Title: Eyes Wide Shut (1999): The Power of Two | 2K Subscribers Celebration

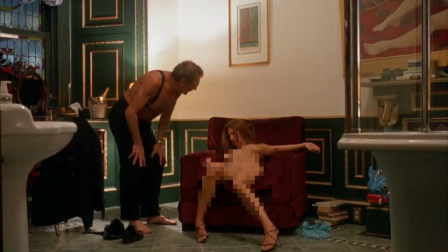[4:10]
Who lives here? Some supervillain? Victor is half-dressed, and Mandy, not his wife, is zero-dressed.
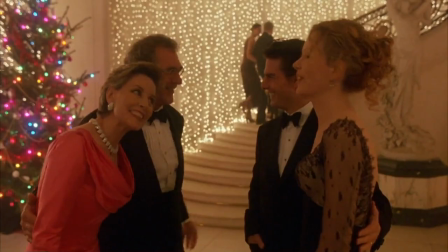[4:17]
We take great notice of Ziegler's shifting association from his wife, who is downstairs, to Mandy, not his wife, who is upstairs.
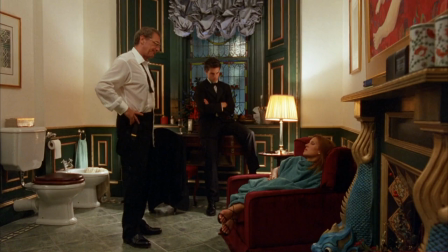[4:25]
It can be debated whether the theme of either two or three are played here. There are three people, but one is dying.
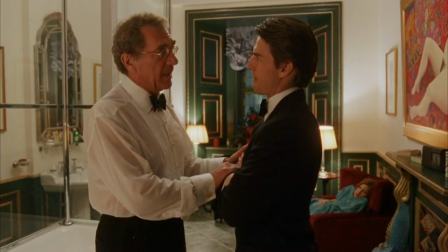[4:32]
Or, we see a new association of two, Bill and Victor, with Mandy not being a person, but an object. Bill saves Mandy's life, and Victor, who doesn't have to say it, suggests this incident stays between them two.
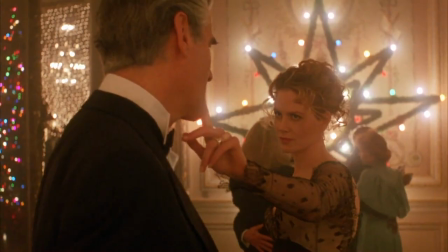[4:47]
An alliance is made. On the dance floor, an alliance is broken or never made between the Hungarian and Alice.
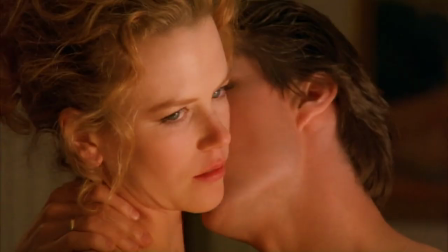[4:55]
Alice returns home with her husband. As each split and experienced their own stories.
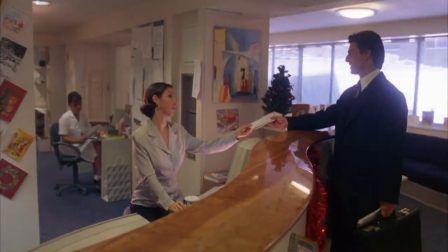[5:00]
They reunite. We get a montage of the daily routines of Alice and Bill.
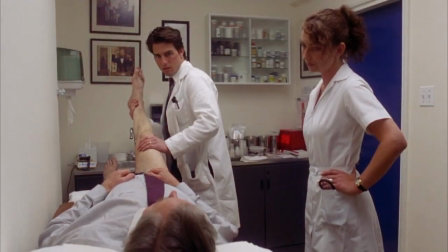[5:05]
Bill is mostly framed with two others in a single cut. Alice is framed with one other, her daughter.
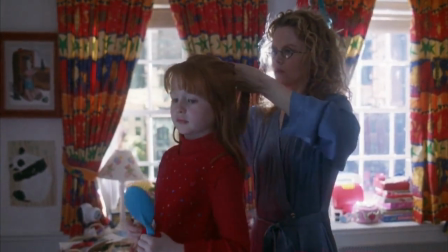[5:11]
If I had to make something of the numerical differences, I would postulate imbalance between the couple, and it resorts to herbal medicine.
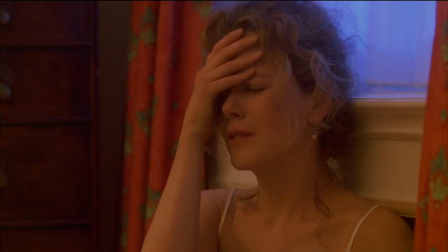[5:20]
The opportunity for an unfiltered discussion sours.
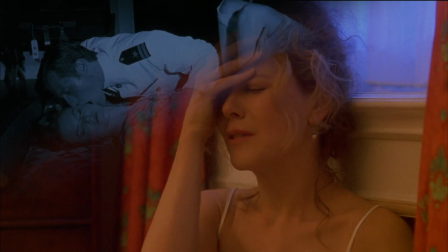[5:24]
Alice speaks about another man, a third party, met during a vacation she fantasizes about.
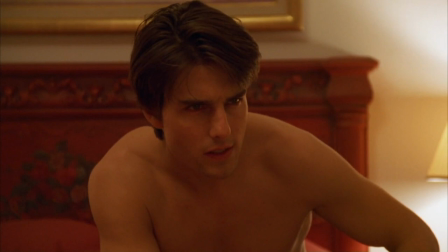[5:30]
Mentioning a third in a group of two, once more brings misery and suffering.
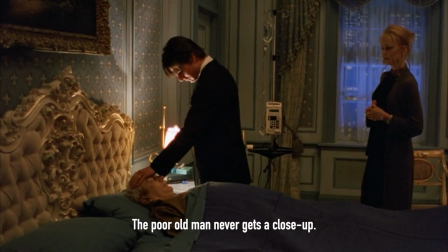[5:35]
Bill is called away to make a house call. We get a wide shot of three, Bill, the patient, and the patient's daughter.
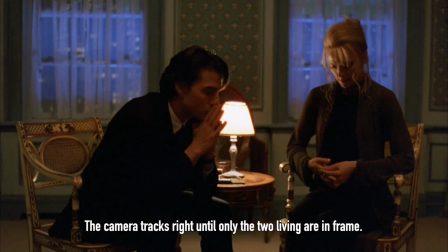[5:43]
More misery as the patient is dead. This leaves the daughter, Marion, alone with Bill, who tries to seduce him.
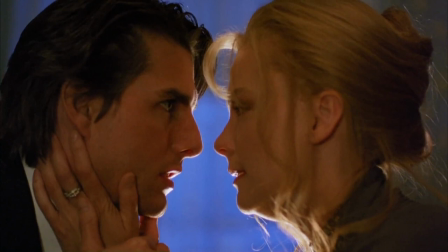[5:51]
With a dead body in the next room, he refuses her. Timing is everything.
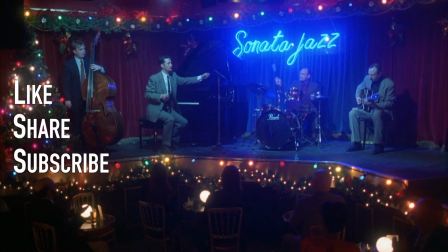[5:58]
I would appreciate so much if you smashed that like button. It helps me decide what content to create next, gives the channel momentum.
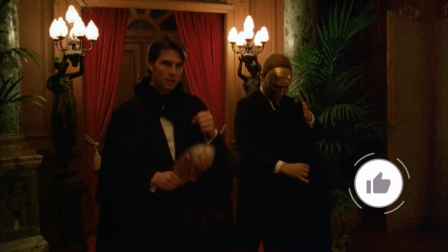[6:05]
Besides, it's a nice thing to do. It's easier than showing up at a party uninvited.
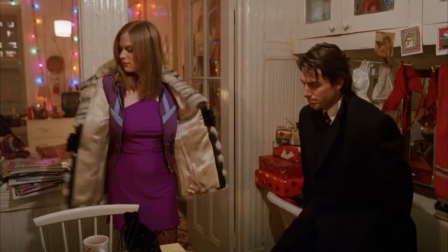[6:11]
Now, I'm not going to continue to cover every example of two or three characters in a frame.
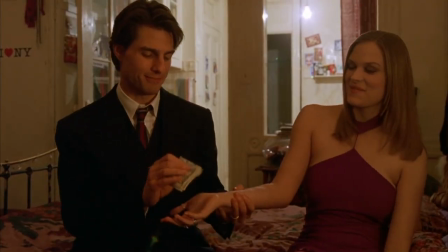[6:17]
However, they do keep surfacing, alluding to a trade of information or a transaction.
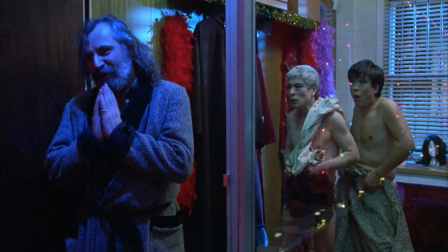[6:23]
One thing I noticed, that when there is a sum of three or a three-sum,
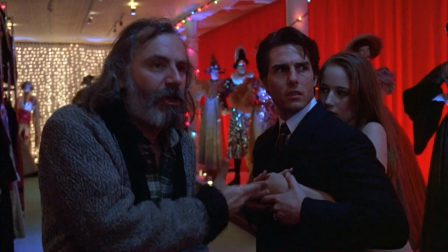[6:28]
the situational theater posed is awkward or embarrassing, at least up to the costume ceremony.
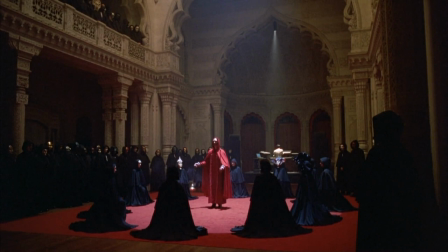[6:34]
The ceremony is the apex of the film, setting between mirror images of the first and second halves.
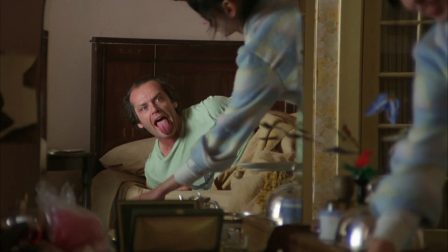[6:40]
Speaking of mirrors, they are extremely reserved and eyes wide shut. unlike another film of Kubrick's where mirrors and reflections are frequent.
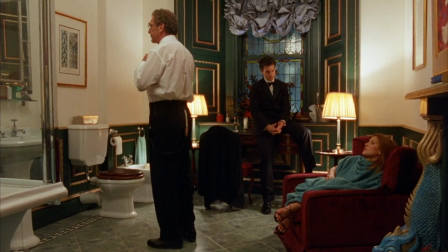[6:48]
We only see them in bathrooms, but never the reflections themselves. There is no pairing of an individual with him or herself.
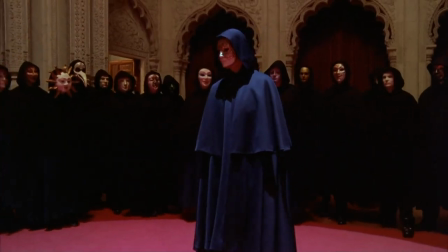[6:56]
The ceremony is where Bill begins his character arc, when he's in over his head.
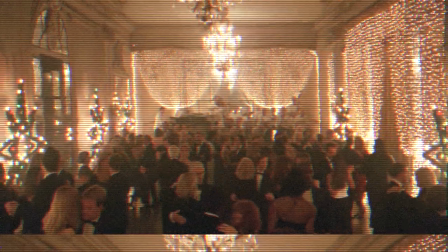[7:01]
The crowd in the room is merely a sea of anonymous humanity. The crowd in the room is merely a sea of anonymous humanity.
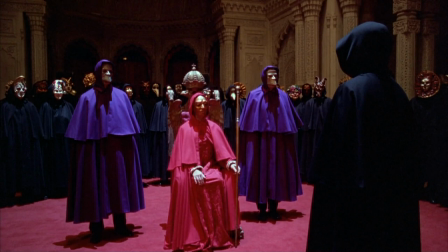[7:10]
There are very few examples where Bill and the Red Cloak share an unobscured frame together.
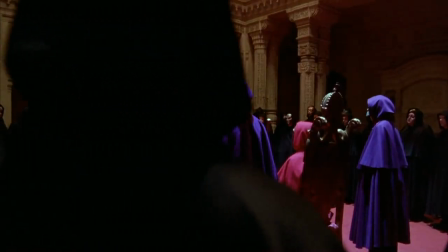[7:16]
When Bill's scheme unravels, the camera tracks behind robed participants flickering the existence of the pair sharing the frame.
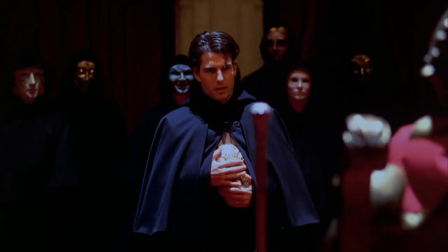[7:24]
When Bill is discovered, signified by exposing his face, there are no more pairings with the Red Cloak.
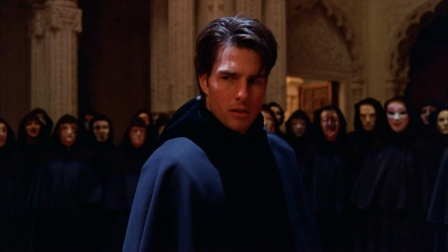[7:30]
Regardless of the backdrop, Bill is framed alone in mid-shots and close-ups. The Red Cloak also is framed in mid-shots and close-ups.
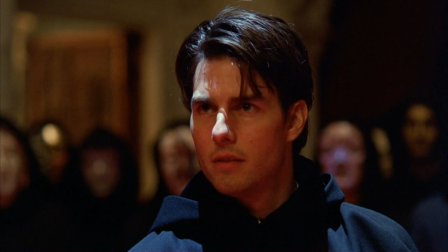[7:38]
Their propensity, the theme of going out of its way to pair characters, breaks at this moment.
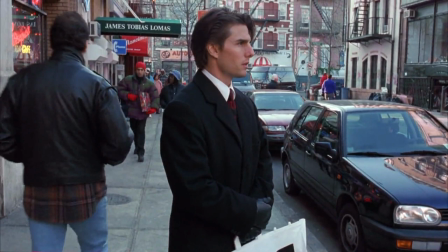[7:44]
Not only is Bill alone, but we will see half of pairs disappear, die, or both.
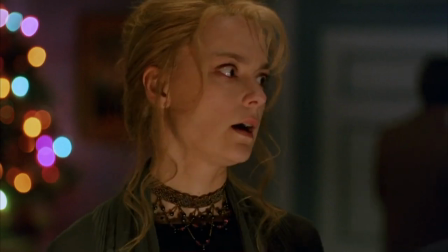[7:51]
Nick Nightingale is escorted out of the city. Marion is out of reach. Domino is not in her apartment.
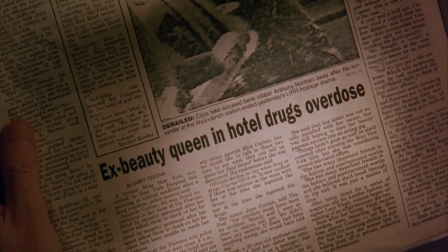[7:59]
Recent news of her health is unpleasant. Then there is Mandy, who passed away, maybe from overindulgence, or maybe not.
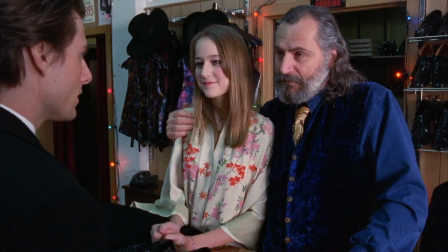[8:08]
If you're wondering if the number three is still in play, it sure is. While there are smiles, it's not a happy moment.